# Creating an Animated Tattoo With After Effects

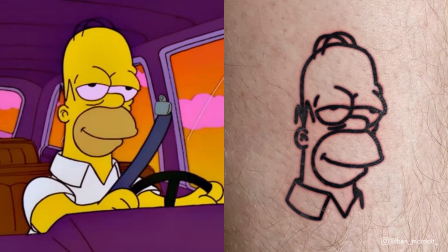[0:00]
In this video, you'll learn how to turn your animations into animated tattoos all inside of After Effects,
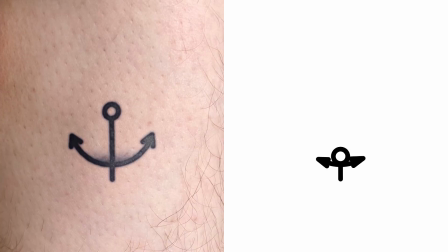[0:05]
whether they're vector-based motion graphics or frame-by-frame animation.
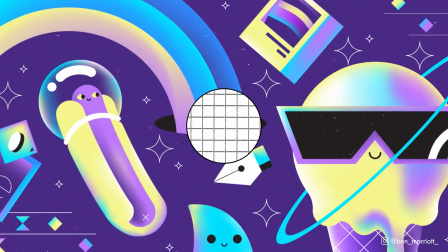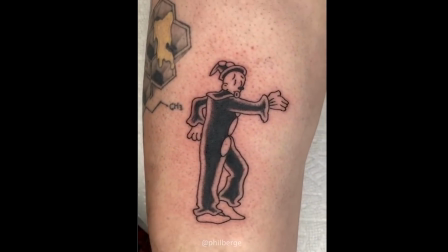[0:17]
This video went quite viral on TikTok recently,
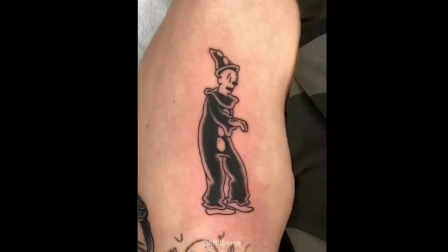[0:20]
and it inspired me to see if I could recreate some of these elements and textures to create an animated tattoo inside After Effects.
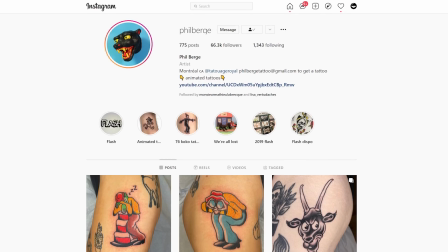[0:27]
Now, this was done by the incredible tattoo artist Phil Berge, who has created many, many animated tattoos.
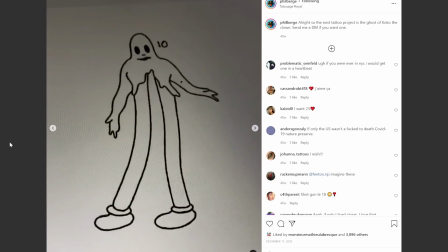[0:34]
So how does he do it? Well, he finds the original animation and then isolates those elements that he wants to tattoo by copying every frame.
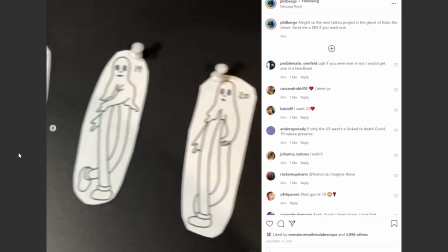[0:42]
Then he prints those to a transfer paper to apply and then tattoo to his patrons.
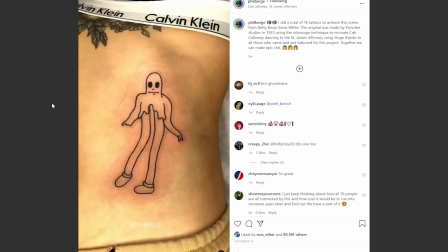[0:47]
Now, his execution is just fantastic, and I love the idea of getting an animated sequence tattooed on myself or even a single frame from a collaborative project like this.
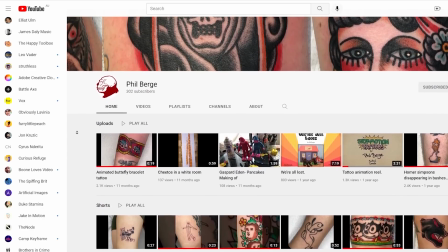[0:57]
Phil has a ton of examples on his YouTube channels and Instagram. It is really inspiring stuff.
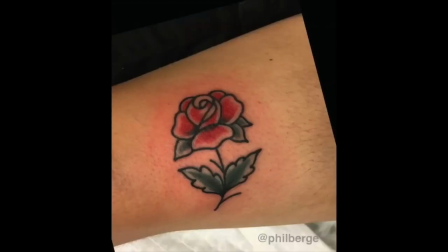[1:02]
So I used his examples as a reference, but really nothing can beat the real thing. So first we need to create our animation.
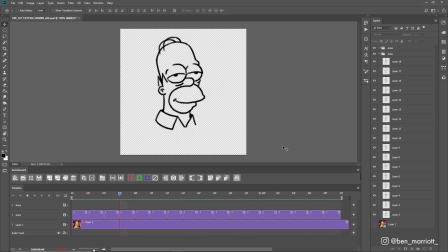[1:09]
I'm making one with shape layers and After Effects and one that's frame by frame. Then we need to apply all the effects to realistically compose it onto some skin.
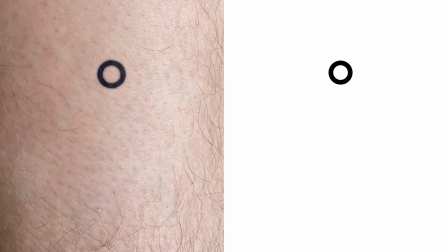[1:17]
And you can download these project files for free down in the description.
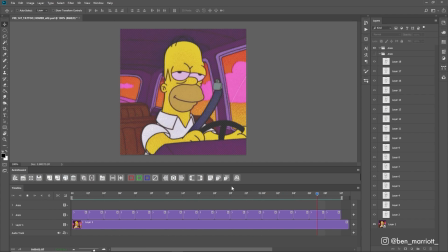[1:21]
So for the frame by frame animation, I took this lovely looping GIF from The Simpsons of Homer calmly driving.
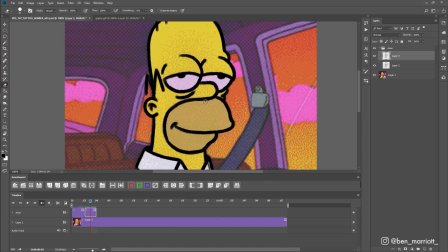[1:28]
Then I took that into Photoshop to trace over just the line art of the head, making the lines much thicker, which I think adapts it to a tattoo a bit nicer.
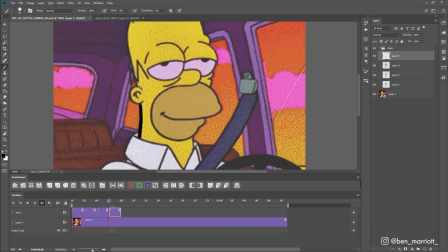[1:36]
I used Photoshop with a now unsupported animation plugin called AnimDesign 2,
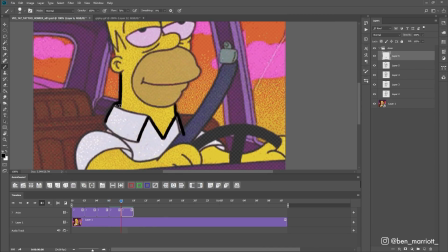[1:40]
but you could use any frame by frame software, Adobe Animate, Critter, Procreate, or even Blender with a grease pencil.
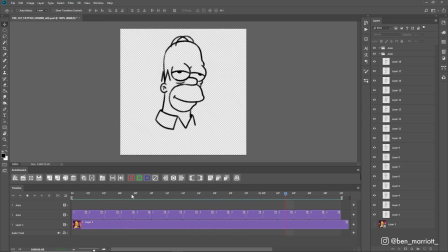[1:46]
They all work largely the same for this process. So once that was done, I rendered it out as a movie and imported that into After Effects in its own composition.
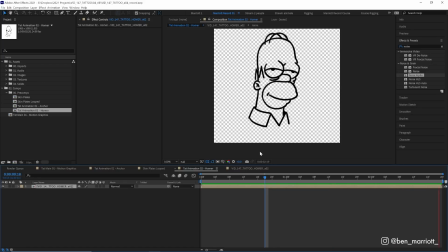[1:54]
And I also slowed it down by half as well, just so it would match with my skin texture a little better, which you will see a little later.
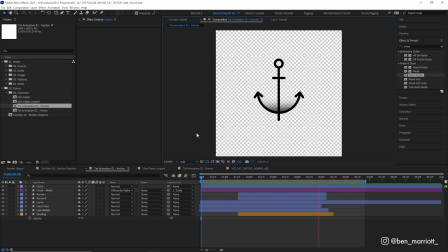[2:01]
For the vector shape layer tattoo, I created this simple geometric anchor line art design, and I added some simple position animations and trim paths to get it to reveal on and disappear again.
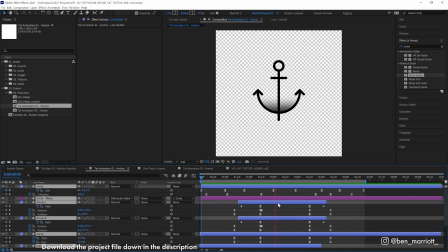[2:12]
But you can take a deeper look at these if you want to find out more about that. They are all within the project file in the description.
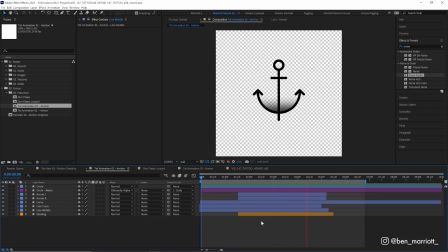[2:17]
But before we apply and composite this onto our skin, we need to add some effects that will make it a bit more tattoo-y. So let's add a new adjustment layer with Ctrl Alt Y. And let's name that effects,
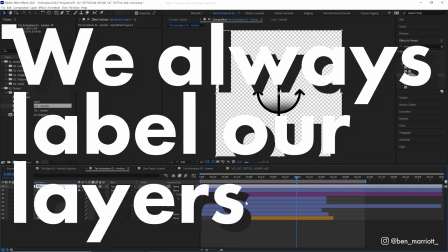[2:28]
because we always label our layers. First, we need to create a subtle boil.
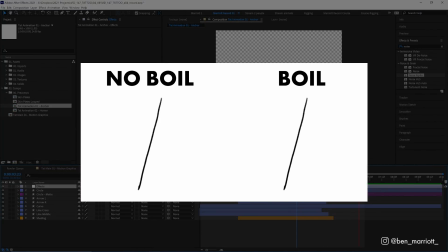[2:32]
Now, an animated boil is what happens in frame by frame animation where the lines aren't exactly drawn perfectly one frame to another. And adding this boil will make it look a bit more like each frame is a new tattoo executed slightly differently.
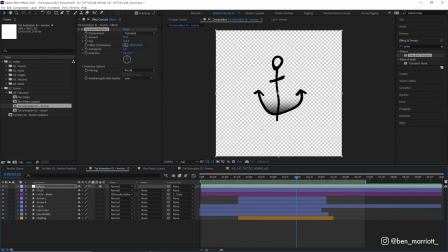[2:45]
So first, let's add the effect turbulent displace. Now this will warp our animation, but we don't want it warping anywhere near as much. So let's turn the size down to 50. And the amount way down to about 3.
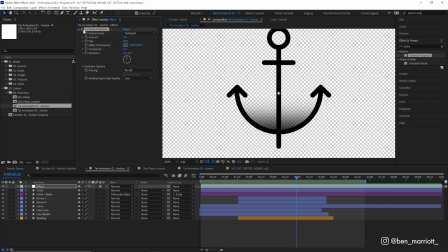[2:57]
So that is pretty subtle, but if we flick it on and off, we can see there's a slight difference. Great, now we need to get it animated. So we can add the simple expression to the random seed property, which is hiding below evolution options. And random seed is the number that is the basis for the random warping and distortion.
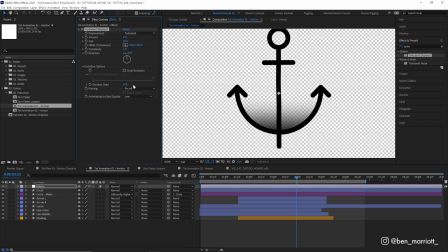[3:14]
So if we change this number, we change the distortion. So we need to animate that. And we can do that by adding a simple expression.
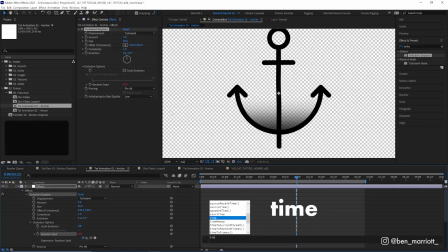[3:20]
So let's Alt or Option click the stopwatch and type in time asterisk 4, which is time multiplied by 4.
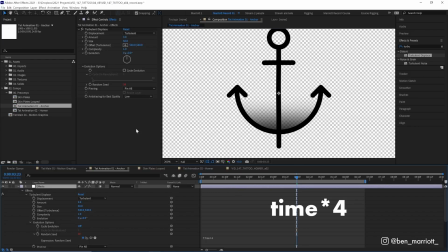[3:27]
And what that will do is change the random seed every 4 frames. So now every 4 frames, it looks like a slightly differently drawn anchor. Now to get some more detail and grit into the edge of this, we are going to duplicate that effect again.
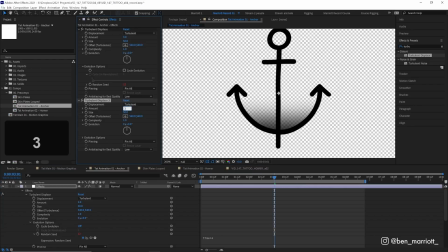[3:41]
But this time we are going to increase the amount from 3 way up more to something around 30, but then decrease the size way down to 3.
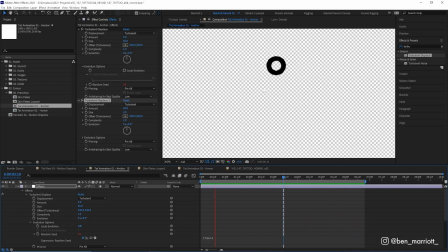[3:50]
So this now gives some small distortions along the edges of the lines, as well as the big distortions which distort the line itself.
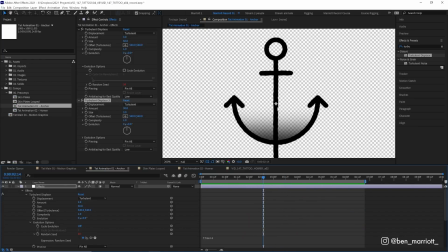[3:56]
And this seems a bit like little imperfections in the tattoo where it has been drawn. Then we're going to give a random shape to the position of each frame. So to do that, we'll add the effect transform, which brings up all our familiar transform properties, position, scale, rotation, etc.